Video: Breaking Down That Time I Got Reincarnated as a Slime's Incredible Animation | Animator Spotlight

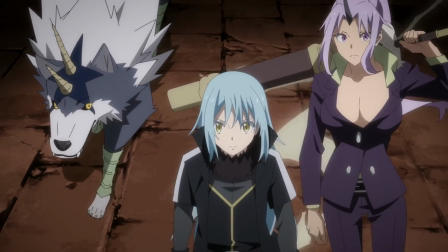And on that note, this specific kind of walking animation is something signature to Ibata,
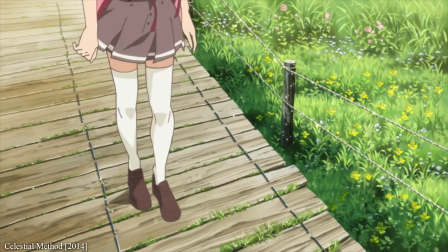and he's been working on it for years, constantly improving on it, and for many people it sums up his approach.
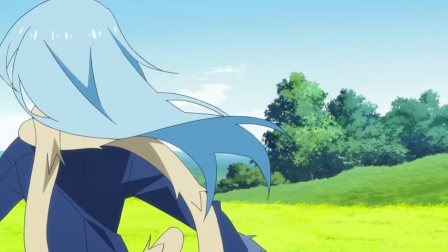Even the most basic of movements always has to have some flair to it.
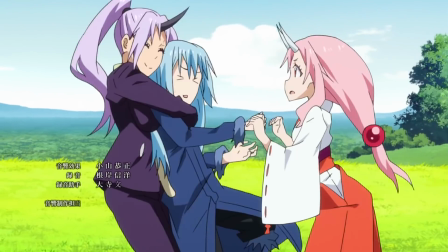And so it becomes the job of the animation directors across the show to balance his vision for the characters with each individual animator's skills.
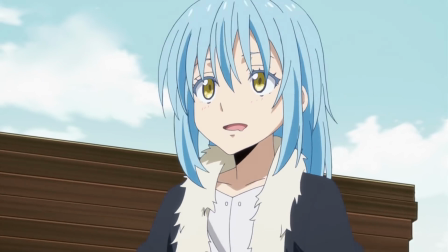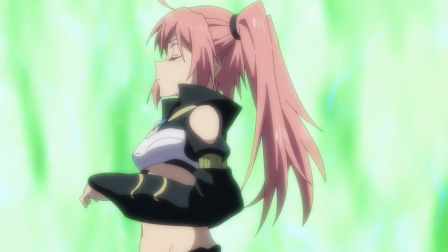Ebata is a big factor in building Slime's visual personality, but it's important to note that he was only responsible for the human designs.
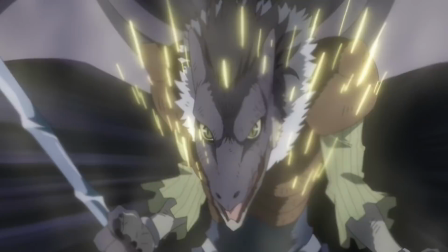This is a show about a community of monsters, and so suddenly, the role of monster designer is a much bigger deal.
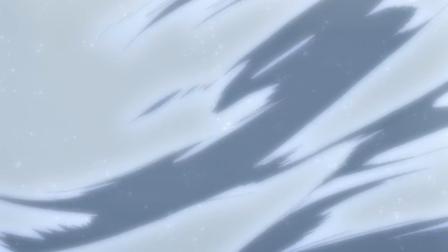To be honest, they're technically all monsters, so while Ebata designed the more human-looking characters,
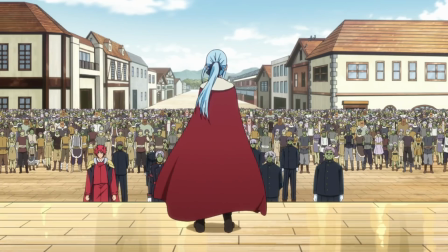it was monster designer Takehiro Kishida that handled stuff like the goblins and lizard men.
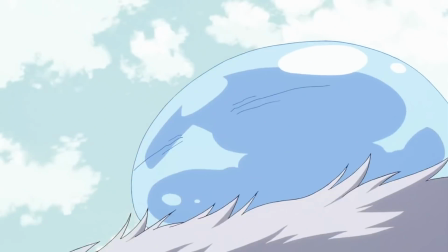But perhaps his biggest masterpiece was the one that took the least amount of work, Rimuru's slime form.
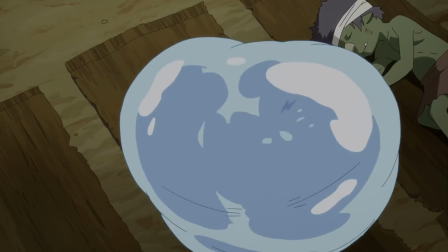Yeah, he's just a circle, but a circle has limitless possibilities, and it's the easiest thing to animate.
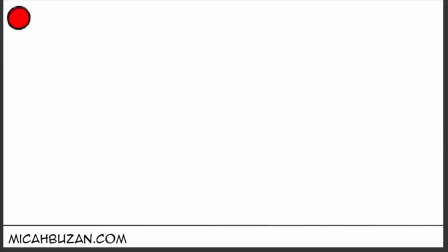In fact, one of the first lessons animators learn is the bouncing ball exercise, where you draw out the arc of a ball bouncing along the ground. It teaches several fundamentals without being challenging to draw. So with that in mind, Kishida only drew out 2 design boards for Rimuru,
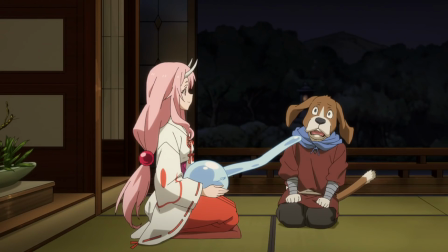and instead decided to let animators decide their own shapes for this limitless blob.
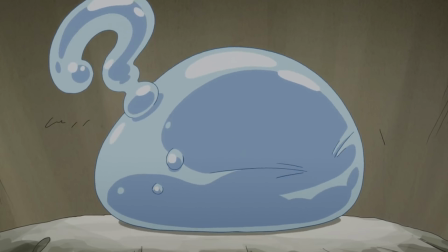So one animator comes up with the idea of having him exclaim with his own body,
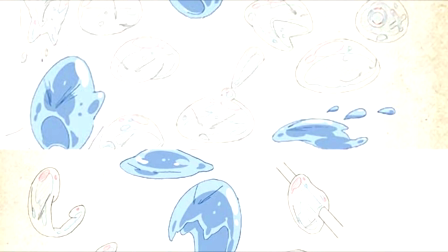others give his eyes a different shape, and so over time, Rimuru's design sheets get longer and longer.
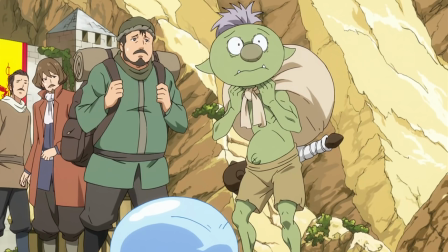In the end, the only real challenge was making sure Rimuru was always in frame.
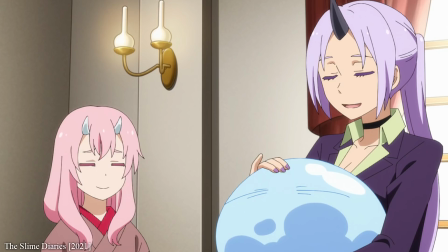That's the reason Shion's always carrying him around, and why you always find him on random elevated objects.
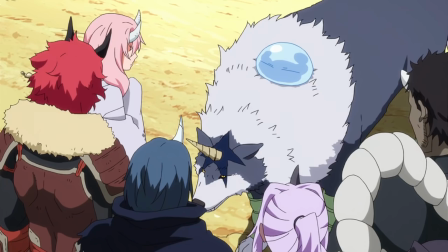The storyboard artists are just trying to keep him in the shot.
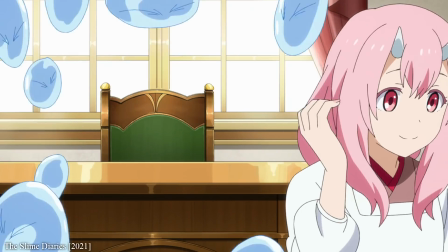They had a lot to learn throughout the first season, but those lessons ended up benefiting the Slime Diaries spin-off, and now the second season as well.
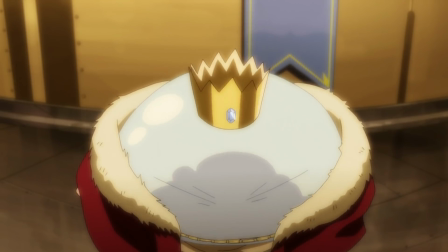A lot of anime these days end up being sent off to other studios between seasons,
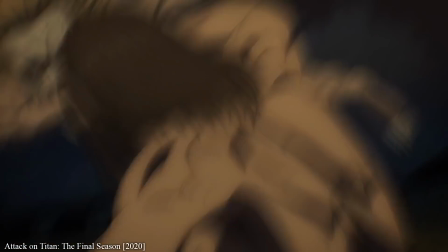and it forces the new staff to start from scratch and have to relearn how to make these characters move.
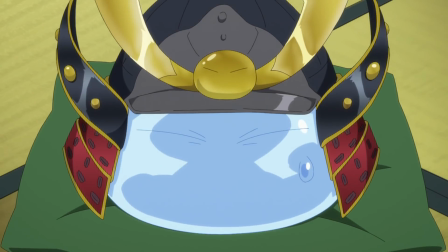But while assistant director Atsushi Nakayama took over for Slime's second season, it's still much of the same team,
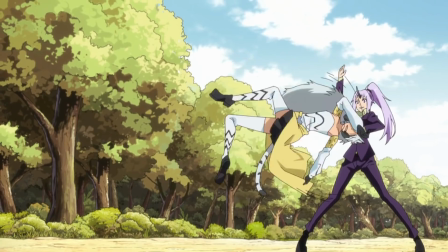and a lot of Slime veterans continued to work on the Slime Diaries spin-off as well.
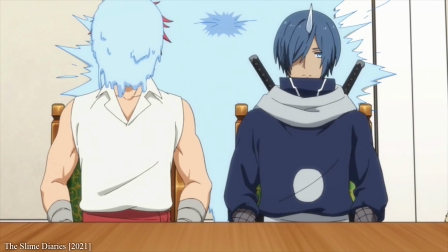All those lessons that they learned in 2018 have persisted today,
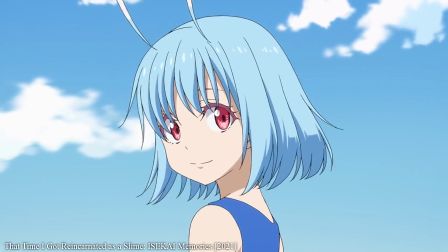and thanks to a business alliance with Bandai Namco Arts, this team will continue to create the show into the future.
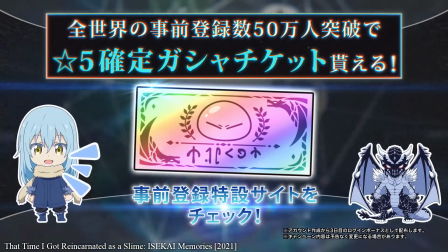せーの、バンダイナムコ。
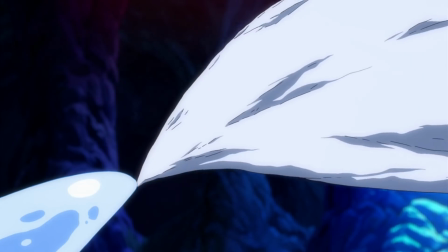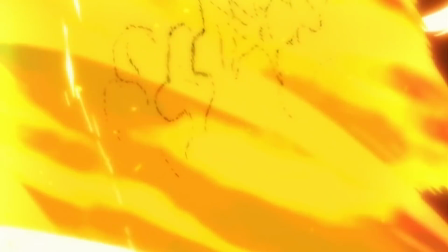But I want to dial back a bit and specifically break down the very first episode of Slime, because this is where they had to make the big decisions.
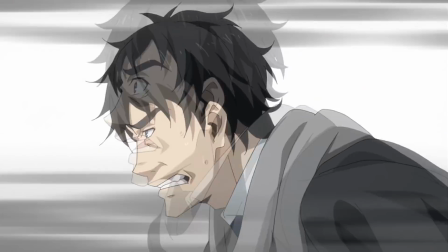To recap, this is the episode where Satoru Mikami gets stabbed, reincarnates as a slime, discovers his powers, and meets Veldora.
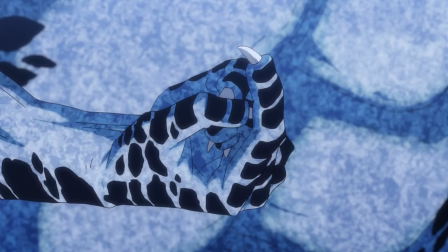Personally, I think it's a great first step.
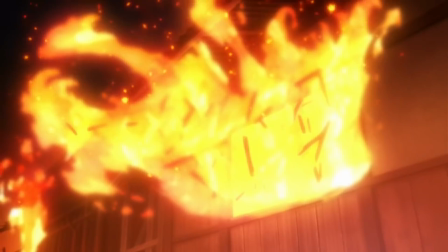A lot of shows start out with great animation, but not many entrust that great animation onto one singular animator.
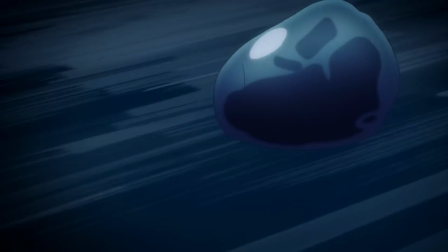Episode 1 was entirely key animated by animator Masaru Yonezawa, with help from Ebata as chief animation director,
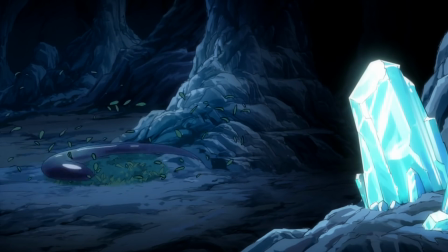and so it was him that ended up discovering a lot of the new ways in which Rimuru's slime form could be animated.
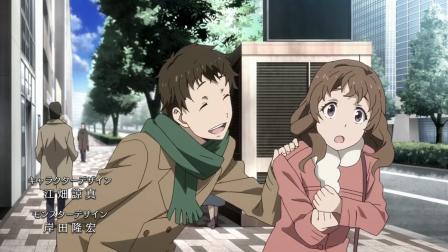The episode starts out with our only glimpse at human characters, this being the real world forms,
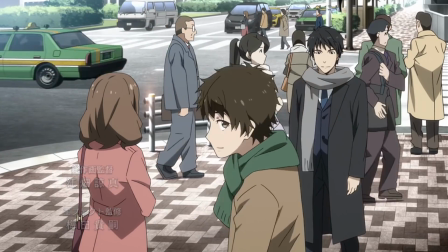and you can already see Ebata's philosophy with the natural character animation and the slight swagger to the walk.
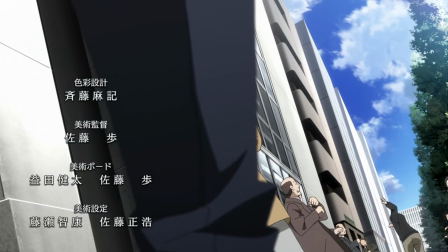The bit where he gets stabbed and the assailant runs away is also really naturalistic and grounded, creating a deliberate clash between reality and fantasy.
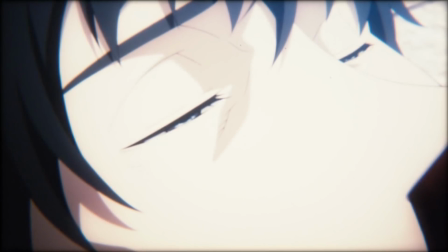But here's the problem. Once Satoru dies, the novel calls for a reincarnation that involves Rimuru slowly coming to his senses,
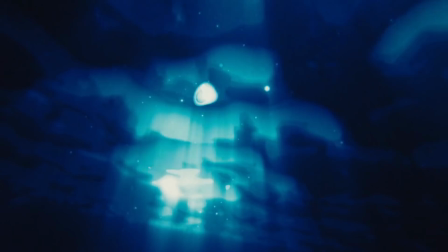hearing the voice of the great sage, and eventually discovering that he's become a slime.
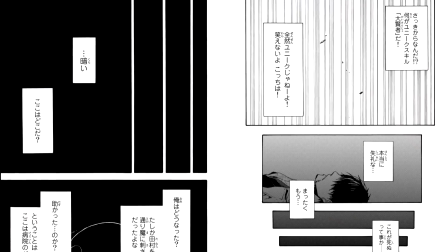It's easy to do in prose, you just say what's happening, and the manga did a pretty good job too, using black space to great effect. But anime is all about moving visuals, and they worried that if the screen was black, people would think their TVs were broken.
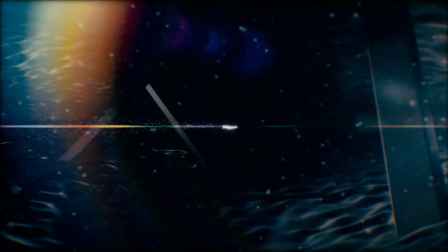So instead, they approached the studio's CG producer, Yuji Haibara, who also happened to be an accomplished motion graphics artist.
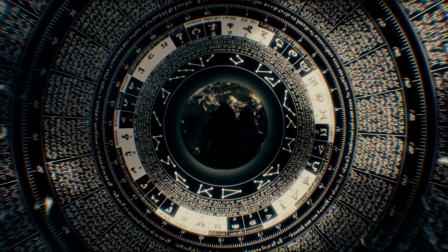And his approach has become a major part of the show, because now the Great Sage has a visual presence,
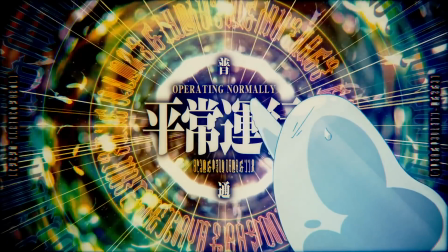and it can change every time they want to show off some new text. Bright colours, vibrant effects, it works in that it feels otherworldly.
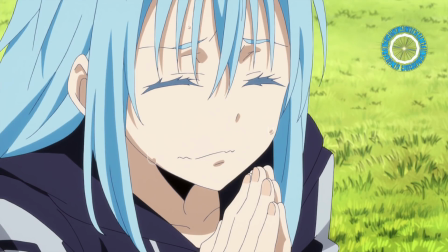Henceforth, they could have just used the voiceover whenever Rimuru gains a new skill, but the Great Sage's lines are now an excuse to show off some cool motion graphics.
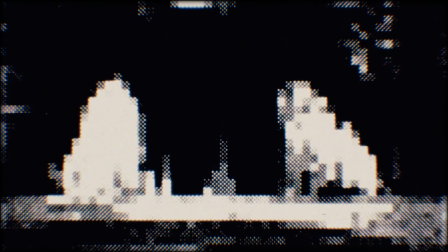Episode 1 is filled with digital effects, and it really ties into this idea of rediscovering your senses.
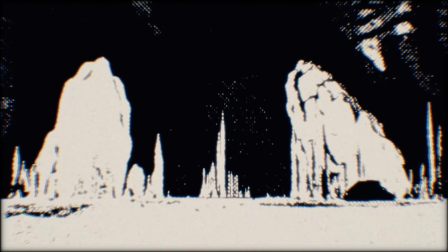He's not quite used to seeing things in 2D yet, and he doesn't recognize his own body.
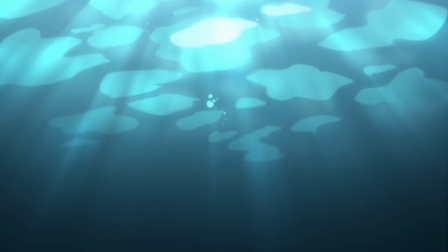Much like Rimuru himself, this episode was all about discovering what was possible with the animation,
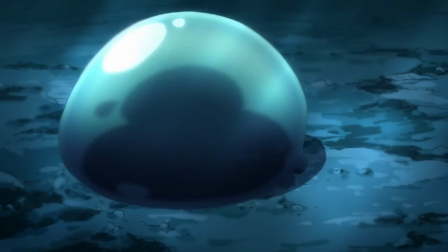and so also like Rimuru, it felt like the creators were just having fun with it.
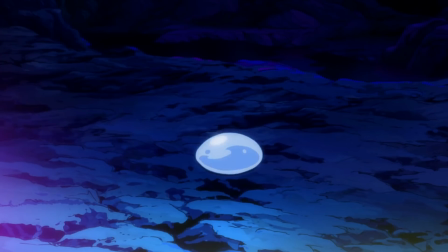Masaru Yonezawa's slime motions were addictive, squashing and stretching all over the place.
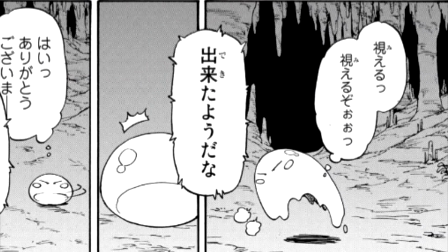The manga had already come up with a few visual ideas, but this episode burst them wide open.
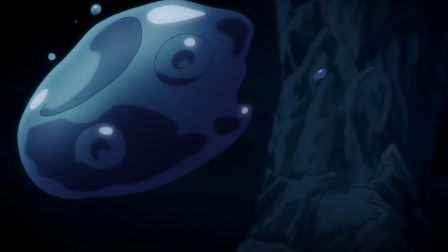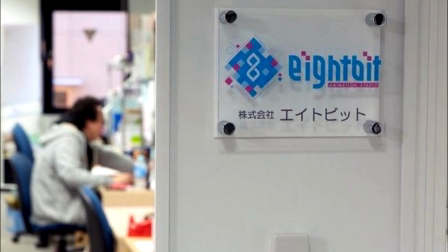Slime has kind of become a flagship for Studio 8-bit, and I believe that it's partly the studio's approach that has made this possible.
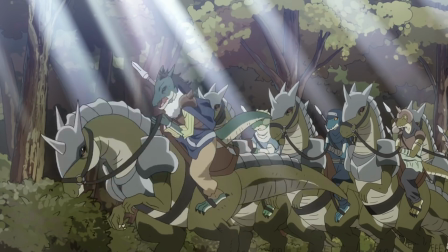According to studio founder and former president Tsutomu Kasai, they will only take on work when they know that the right people are available to make it.
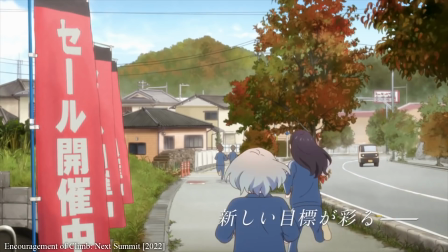For instance, they said that they wouldn't have agreed to make Encouragement of Climb if he couldn't get his desired director and character designer.
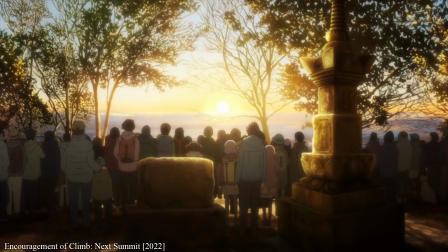It's this trust in the team that's likely the reason for so many creators sticking it out for so long.
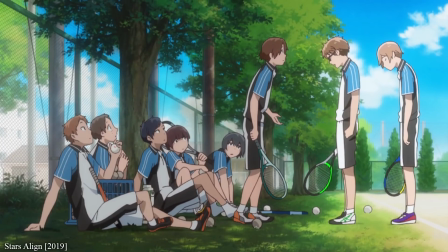Kazuki Akane may have never gotten the amount of episodes he wanted for Stars Align, but it was 8-bit that got his pitch greenlit in the first place.
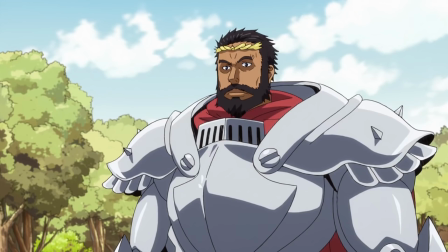And Slime's director is perhaps one of the most trusted at Studio 8-bit.
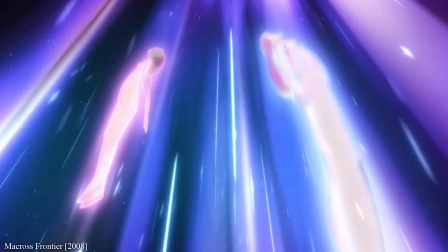Before starting this new studio, Tsutomu Kasai worked as a producer at Satellite, working alongside Shoji Kawamori on Macross and Aquarian.
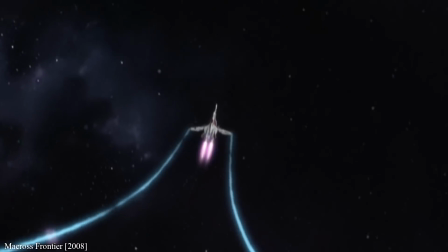But when he left, Macross Frontier co-director Yasuhito Kikuchi joined him,
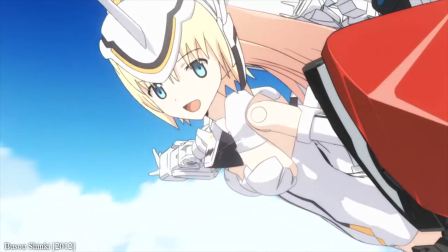directing their debut show Infinite Stratos before working on Busou Shinki with Ryoma Abata, and later Comet Lucifer and Slime.
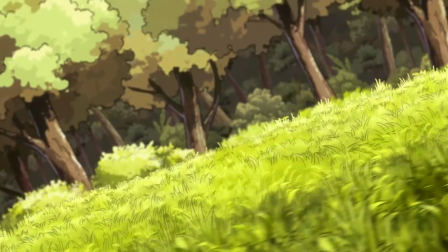8-bit leadership recognizes that it's worth investing in your staff and freelance partners, but sadly that's not true across the whole industry.
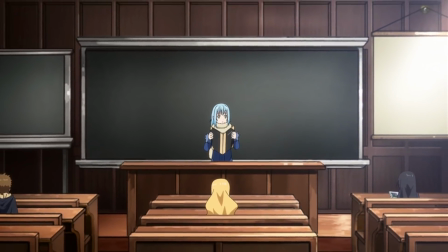Kasai recognized that the industry was not in a good place,
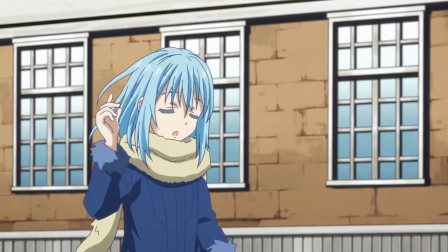and so the company offers study sessions to both animators employed at the company and the freelancers they work with.
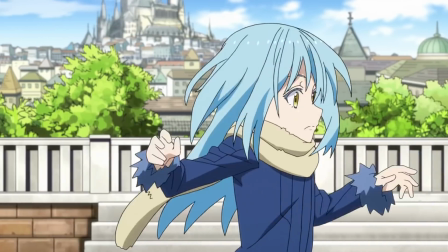Right now, there's an animator shortage and a lack of training for entry-level positions.
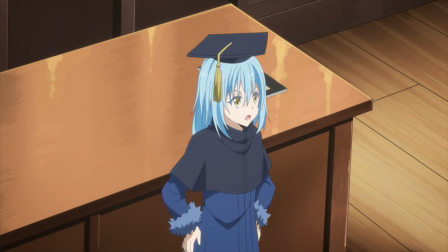Animators want to learn how to draw better and faster to build a career, but those resources are often difficult to come by.
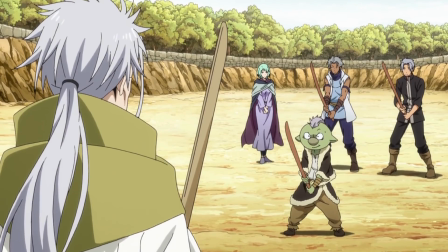In-house training is really valuable.
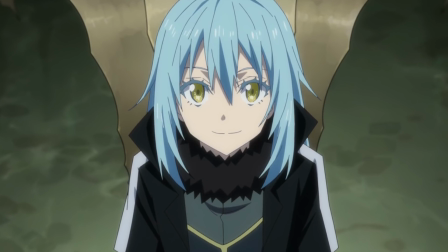Rimuru has come a long way.
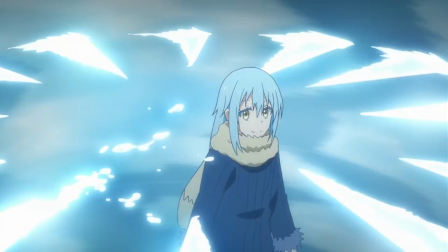Sure, the manga was already popular, but now it's a franchise, and this team has managed to keep it constantly visually exciting.
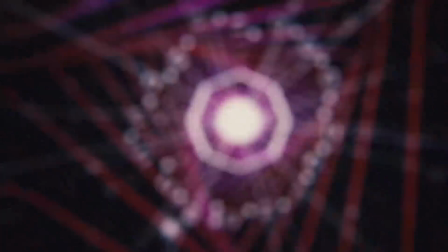I mentioned Yuji Haibara before as the 3D CG and motion graphics aficionado, but he was also hired to direct the Slime Diaries.
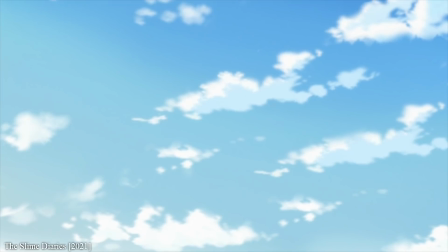It's a different take on the original show, and while it doesn't have a lot of the bombastic action scenes,
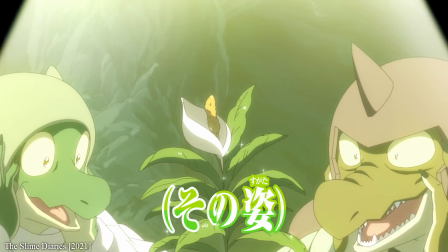it's well directed and has plenty of well animated scenes that get us to feel closer to the characters.
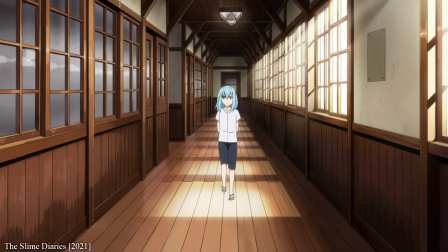It has an entirely different emphasis, but the smoother animation works in its favour.
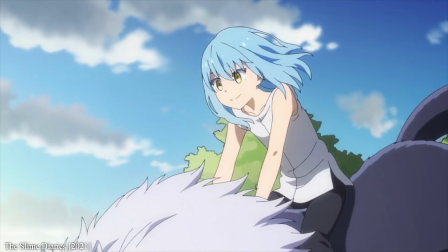I had no idea that this 3D artist could direct 2D shows, but clearly he had even more hidden talents that we weren't aware of.
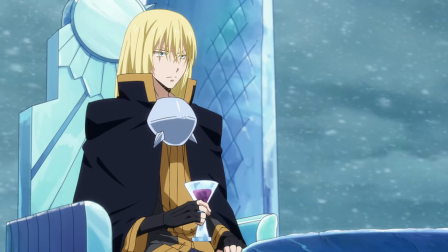In comparison, part 2 of season 2 has been a bit of a letdown regarding the consistency of animation,
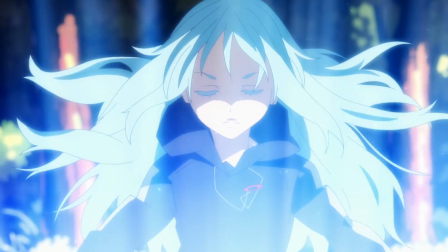but it still managed to pull together some great moments.
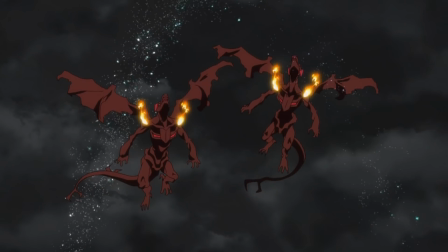After solo key animating episodes 1 and 7 of the first season, Masaru Yonezawa returned for episode 37.